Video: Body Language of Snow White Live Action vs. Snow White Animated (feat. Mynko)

They want to protect themselves from said threat. So the animators in this understood that non-verbally. They understood the behavior of human beings and they animated it into the show. Now, if you rewind back or fast forward 100 years to the live action, then you get to see what it looks like to not be represented with a real threat. If we watch live action Snow White's response to the threat, it feels like it's not a threat because of her response.
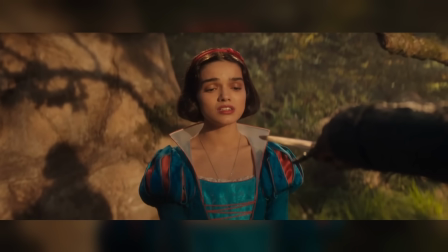[12:49]
There's no fear. There's nothing driving her back. She's not protecting herself.
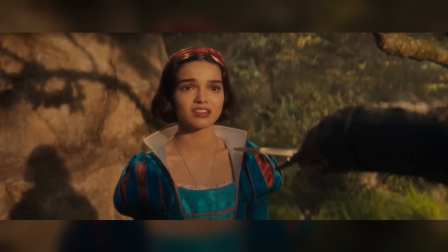[12:53]
If anything, she's just staying really still and chit-chatting with the guy, which is de-escalation behavior. She's not trying to de-escalate the behavior in this specific scene. That's not her role. That's not her character quality. But in this scene, it seems as though that's the role that she's trying to take, which then just to us as the audience lends towards this severe disconnect of being like this. Just, it feels pithy. It doesn't feel deep. It doesn't feel like it's actually affecting anybody, and I'm not invested. And that's kind of your overall feeling with watching the new live action is I'm not invested. It doesn't seem like they're invested, so I'm not invested. It's a mess. Regardless, we're going to move on to a new scene after she runs.
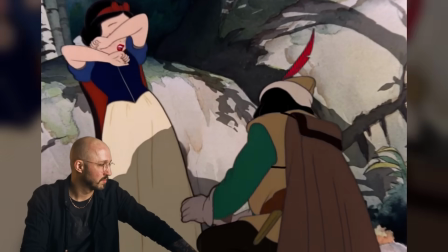[13:34]
Yeah.
I beg of your highness, forgive me.
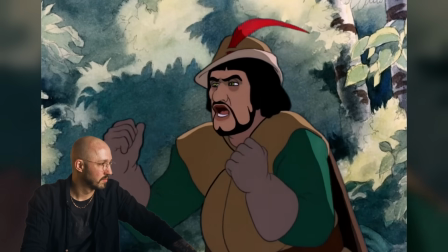[13:39] I don't understand. She's mad and jealous of. She'll stop at nothing.
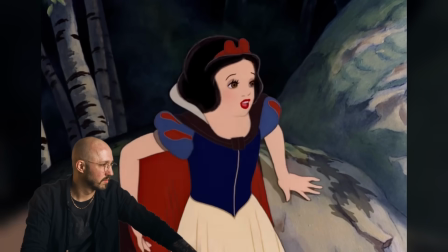[13:44] But who? The queen. Queen. Not her child. Run. Run away.
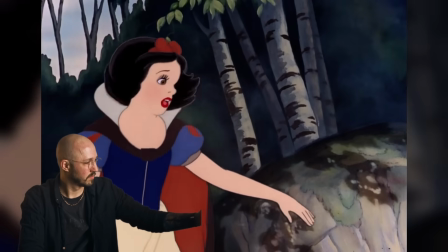[13:50] In the woods, anywhere. Never come back. I'll go. Go.
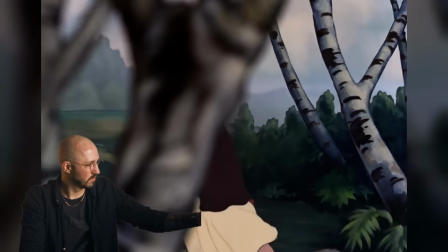[13:57] Go. Run.
So there was that. That's the difference in what the energy between the two scenes is, and this will happen on repeat. However, in this animated film, again, even as the huntsman, I'm going to call him the huntsman. I don't know if I'm correct on that, but that's what I'm calling him. Even as the huntsman is starting to talk about the things,
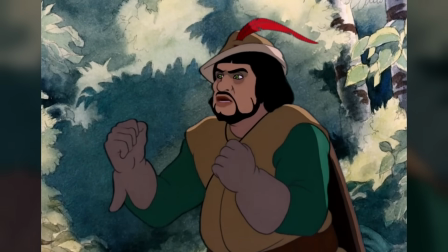[14:18]
you see the animators have animated him to move more broadly as he's talking with more passion and vigor about what he's speaking. And so that falls in line if you watch any interrogation, interview, any footage where somebody's talking about something, as soon as they start to talk about something that they're more passionate about. And this can be for any reason. It can be emotional passion of like, oh, I'm just invested. It can be a hobby, what have you. But if you see passion increase, non-verbally speaking, you will start to see their movements broaden as well, become bigger and more invigorated. And that just makes psychological sense. It makes sense in the animated film. It doesn't make sense in the live action. Speaking of live action, let's fast forward again another 90 years and watch a clip from the 2025 Snow White.
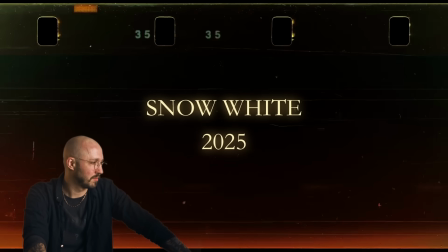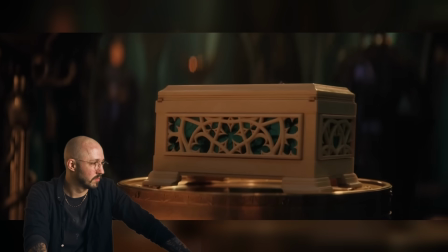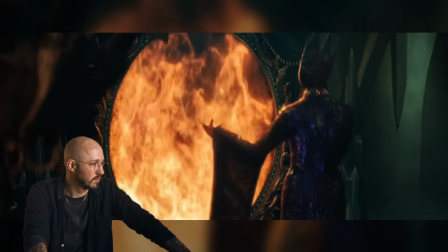[15:15] Magic mirror on the wall. Who's the fairest one of all?
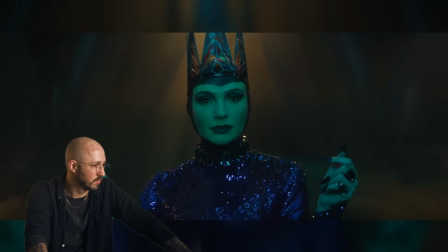[15:22] Far beyond the castle wall, somewhere in the woods dwells Snow White,
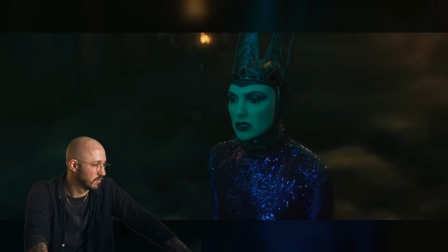[15:31] fairest one of all. No. I am only bound by what is true.
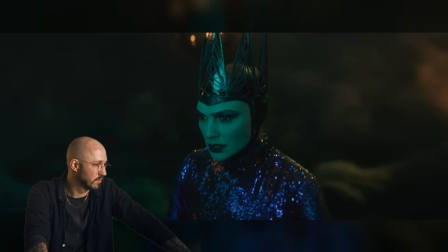[15:36] The fairest lives. She is not you.
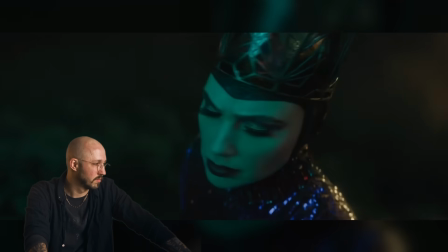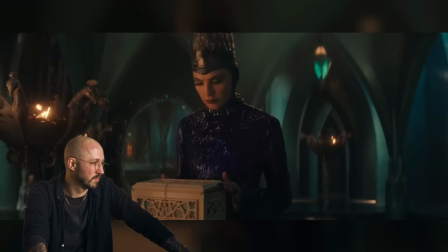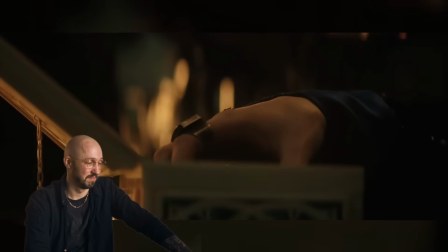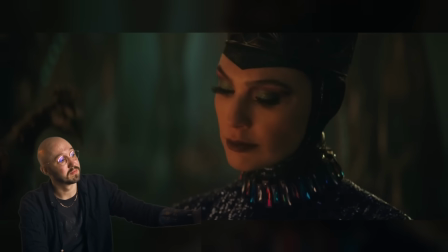Seems we've hit a little hiccup. Someone made a little mess.
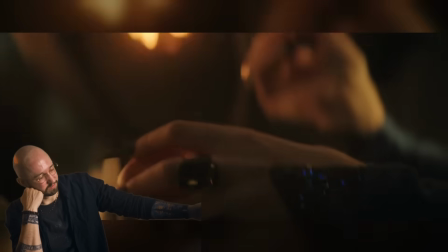[16:07] And who, of course, is here to pick up the pieces?
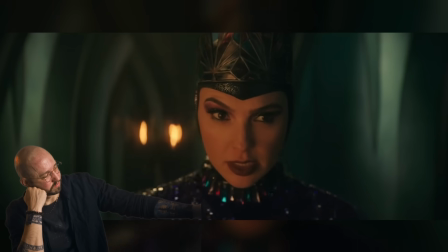[16:13] One guess. So what's the treatment?
Okay, there's the live action of Big Scary Queen. I don't personally feel like Godot was the right choice for the queen in this.